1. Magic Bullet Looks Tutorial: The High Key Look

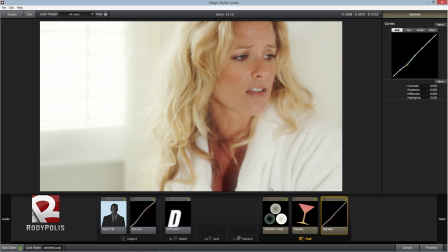[16:28]
So yeah, let's just go ahead and put up a little bit of, put that down, and let's go right here and just slightly put it up.
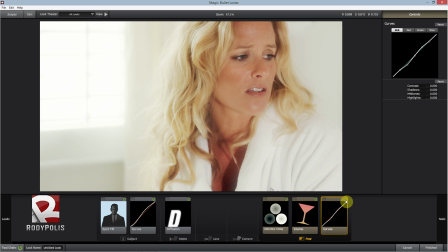[16:41]
And so pretty much we add more contrast to the video and by pretty much just slightly adjusting these. And another thing I did, and that again goes back to color contrast, is I went to the red channels of the curve and just
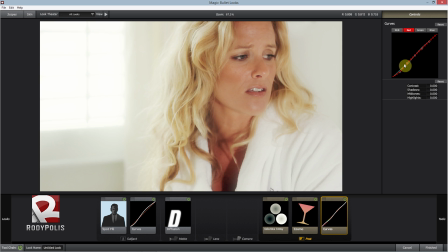[17:01]
slightly put down the shadow areas. And I put it down softly so you don't see it too much, but if I pull it down more, you can see that it starts going green because we're moving red
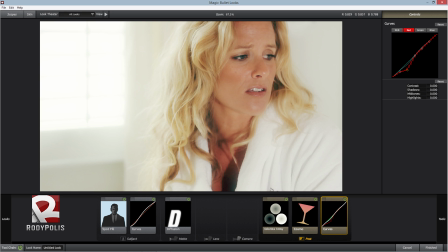[17:23]
in the shadows pretty much. But I'm just going to leave it about right here. So now it's barely noticeable, but what it does is just add some more contrast to the hair because you have the yellowish hair,
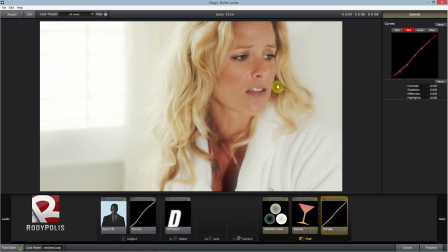[17:38]
and then just kind of decrease some of the red in the dark areas. So it's just some little basic slight adjustment that just adds a pretty cool look to it.
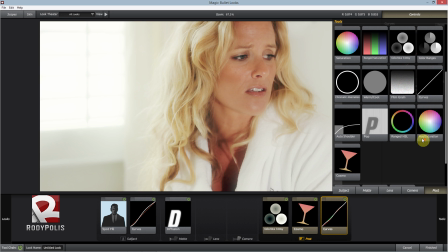[17:53]
And one thing that I actually skipped that I actually did in the first look I did, I mean, for this right now, I think that actually looks pretty great.
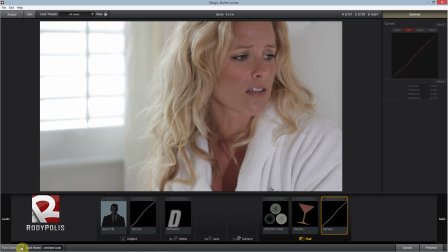[18:03]
Uh, I mean, especially coming from this to this, like it's just the right amount.
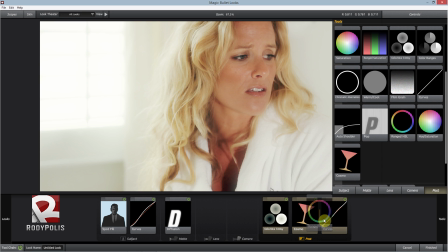[18:09]
It's not too over the top. But one thing I actually did in the original look that I actually forgot, well, we're going to do it right now.
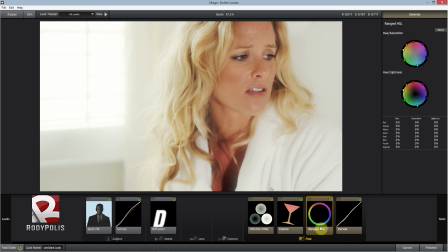[18:17]
It's pretty much the range HSL, and that's pretty much it lets you adjust the hue and saturation and the hue and lightness from different colors of the image, so you can adjust these different colors separately.
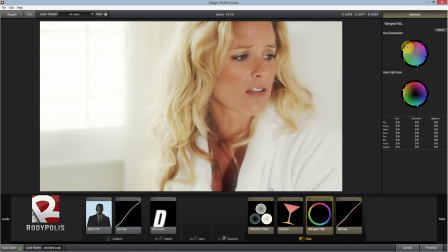[18:33]
And of course the orange right here, that's where the skin tones mostly are. And the thing I'm actually going to change about that is that her face, well, her skin, it's a little bit saturated, and I mean that's not bad in any by any means.
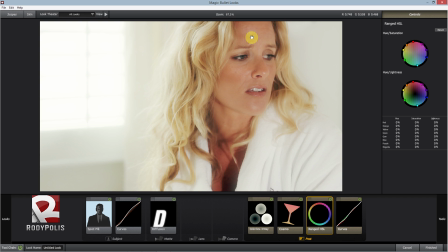[18:51]
But for the look, I wanted everything to just kind of blend out more. So what I actually did is that I slightly just decreased some of the saturation in her face, and by that,
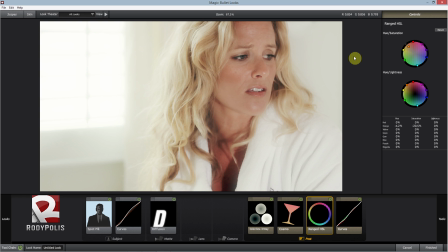[19:05]
her face looks a bit wider, and that adds to the overall look I'm pretty much going for. So for this, it's a little bit more orangey. She kind of slightly has a tan, and by just decreasing the saturation slightly, it just adds to the whole.
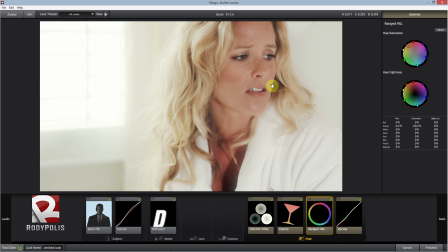[19:24]
The room is very bright and everything is also soft and white looking. And what I also did is I went to the lightness and I pretty much just up the lightness of her face slightly.
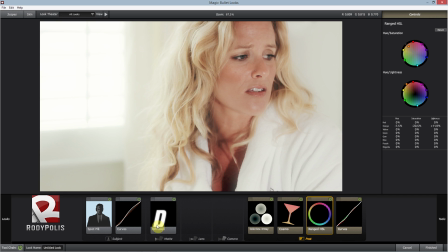[19:41]
So yeah, so pretty much that's how I got that look.
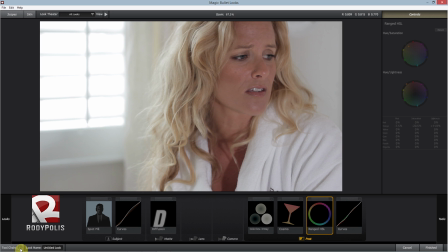[19:47]
It wasn't too complicated. Not a lot went into that, so it was pretty much
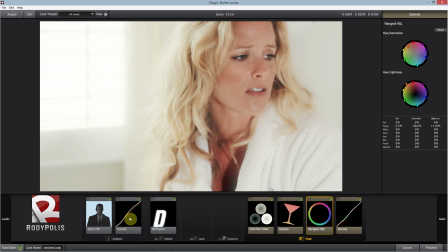[19:54]
just a spot fill, just to kind of fill in her face and the curves, the diffusion, the colorista three-way, the range HSL, and the curves. which are totally optional, but I just like the look it gives.
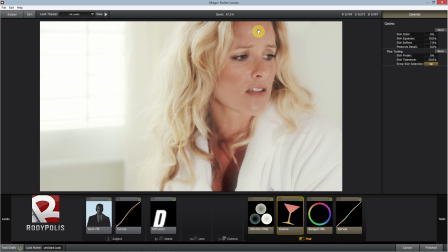[20:09]
And of course the Cosmo to just kind of soften the skin and just makes it look a lot better, especially for a music video. So yeah, thanks a lot for watching. I hope you enjoyed this tutorial and I hope you learned something. For more filmmaking tips and tutorials, be sure to follow my blog at rodolphe.com/blog. That's pretty much where every week I try to put out something new, whether it's about production, visual effects, color grading.